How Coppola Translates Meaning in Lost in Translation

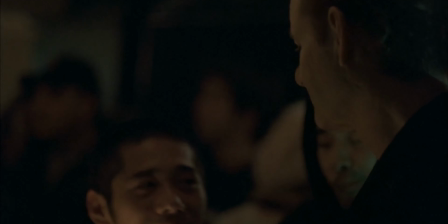[0:00] You're surfing, teacher? All right, you're surfing?
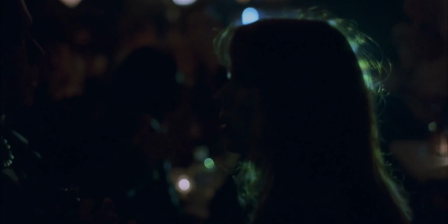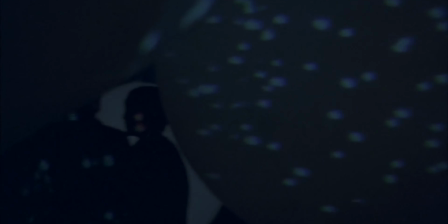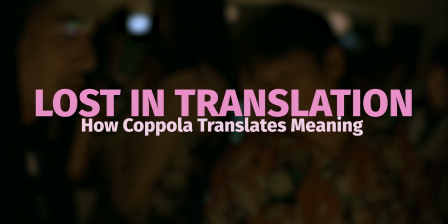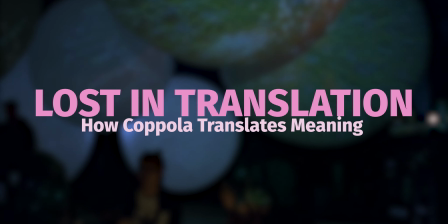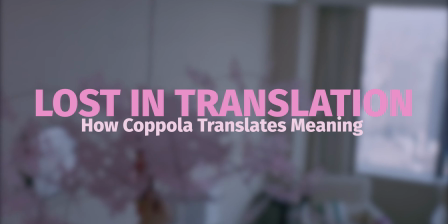[0:31]
Story structure is extremely important to making films. Fundamentally, a film can't succeed without good screenplay.
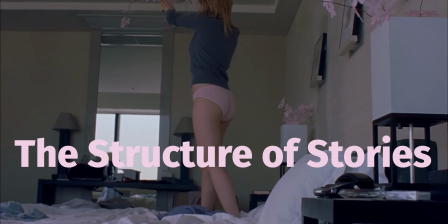[0:39]
Like a novel, the plot is so important that it can't be overlooked. Well, what happens when a film's plot ostensibly achieves nothing?
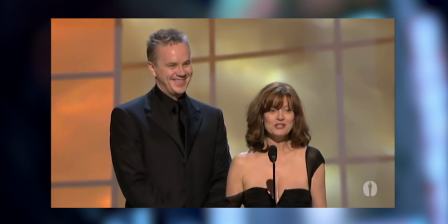[0:48]
You get lost in translation. A film that's been voted as one of the most boring films to have ever won an Oscar.
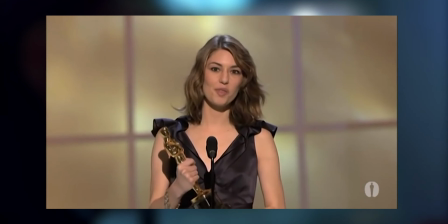[0:56]
We've reached an age in entertainment where experience is no longer enough.
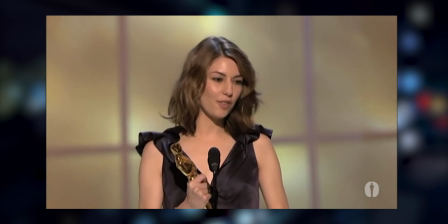[1:00]
With unbelievably intricate worlds such as the Marvel Universe, films are no longer about the experience of watching the film,
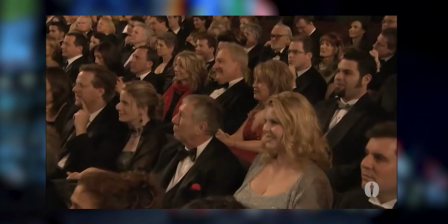[1:08]
but seeing what plot points develop and what further plot points may be teased is certainly an interesting way of creating films,
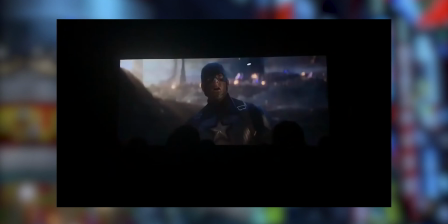[1:16]
but it's not the only way, and we, the audience, seem to have forgotten that.
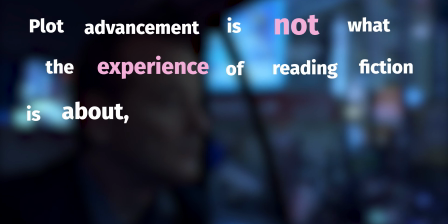[1:21]
George R. R. Martin once said that plot advancement is not what the experience of reading fiction is about.
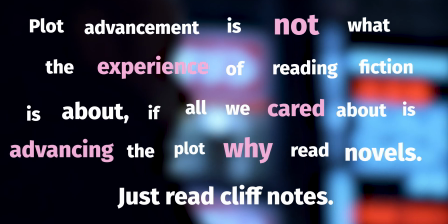[1:28]
If all we cared about is advancing the plot, then why read novels? We can just read cliff notes.
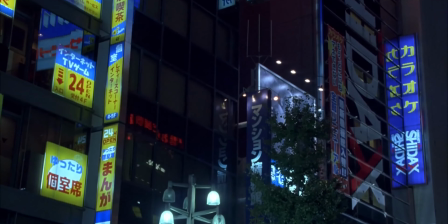[1:34]
Obviously, plot is important. No good story can exist without it, but it's not the driving purpose of why we watch films or read novels.
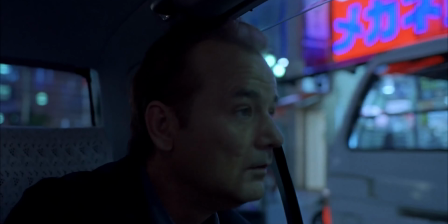[1:43]
It's the experience, the feelings, and the journeys of the characters that we are truly there for, that make up the film.
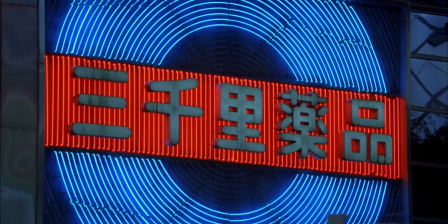[1:51]
Lost in Translation is one of those films, it's not complicated, it's not an epic, it's simply a journey.
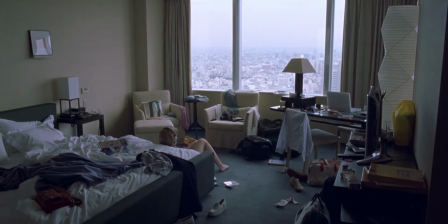[1:58]
At its heart, Lost in Translation is a journey between two characters,
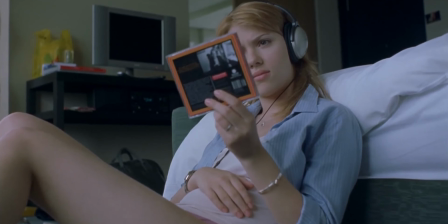[2:02]
Charlotte, a philosophy graduate who finds herself lost in Tokyo, her relationship and her life as she desperately seeks some stability and direction,
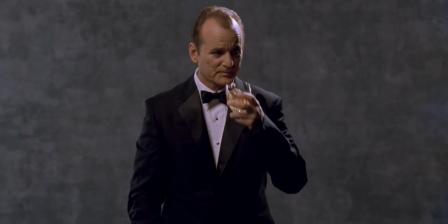[2:11]
And then there's Bob, a retired actor in Tokyo for a whiskey commercial,
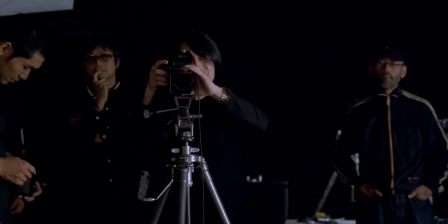[2:16]
lost in his loveless marriage, his dying career and his attitude towards life.
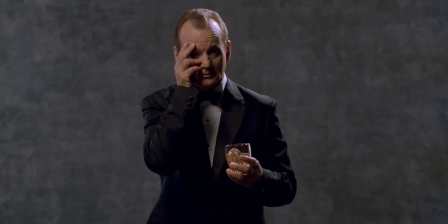[2:21]
Bob seeks a sense of freedom from everything, a promise that life can still be exciting and that he can still feel cherished.
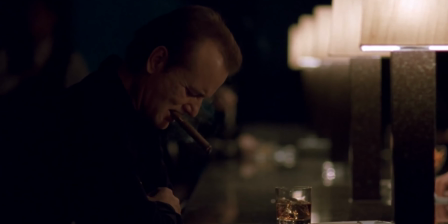[2:30]
Coppola spends so much time with these characters alone before they even meet that we fully understand the position they're in before the true story even begins.
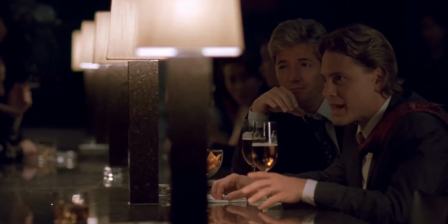[2:38]
The baggage that they both bring to the table informs us of the importance of their simple interactions.
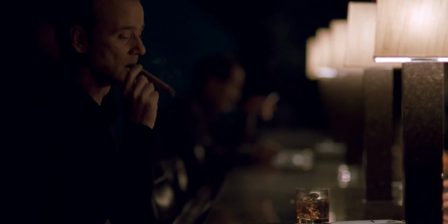[2:45]
The connection that they feel is larger than life. It's a relief for us who have spent the past 20 minutes coming to understand their loneliness.
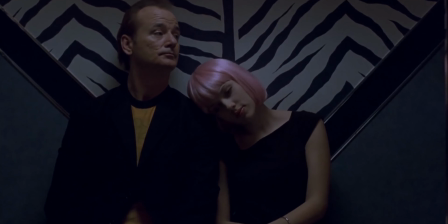[2:54]
But that's enough about that. This video is about how Coppola finds that meaning through visual language and takes us on a journey with these two characters.
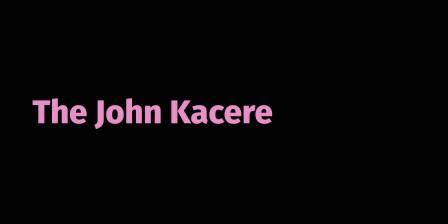[3:03]
Coppola chooses to open her film with an uncomfortable frame.
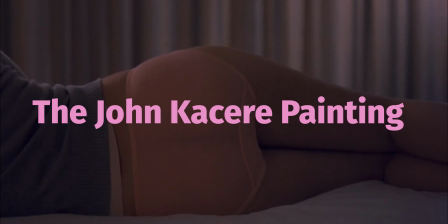[3:07]
Recreating a famous painter called John Cassir, Coppola framed Charlotte's backside lying on the bed in pink lingerie.
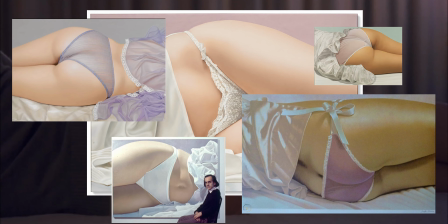[3:14]
Famous for painting photos of women's butts, John Cassir's intentions were to force the viewer to ask why.
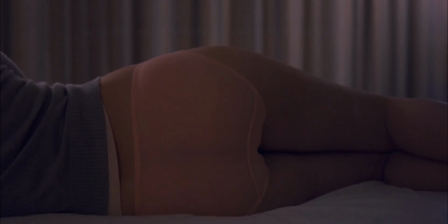[3:20]
Coppola does the same. Holding the shot for an agonizing amount of time, you're forced to overcome your initial reaction and think about what you're seeing. This development of thought is exactly what Coppola desires, to set a tone for the audience that surface level readings are not the whole painting,
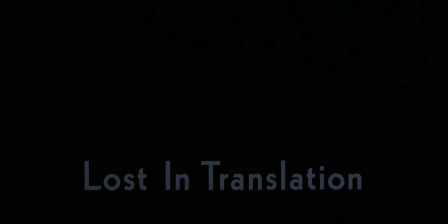[3:39]
that humans and characters are far more complex on the inside than their exteriors could ever demonstrate, that we as the audience must not take things at a visual level and think about the meaning of what we are seeing.
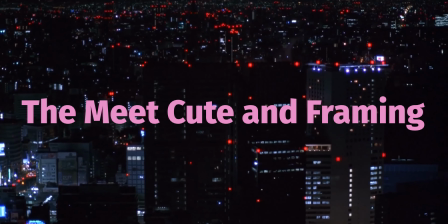[3:55]
Framing is everything in Lost in Translation. It builds up the thematic language of the film like nothing else.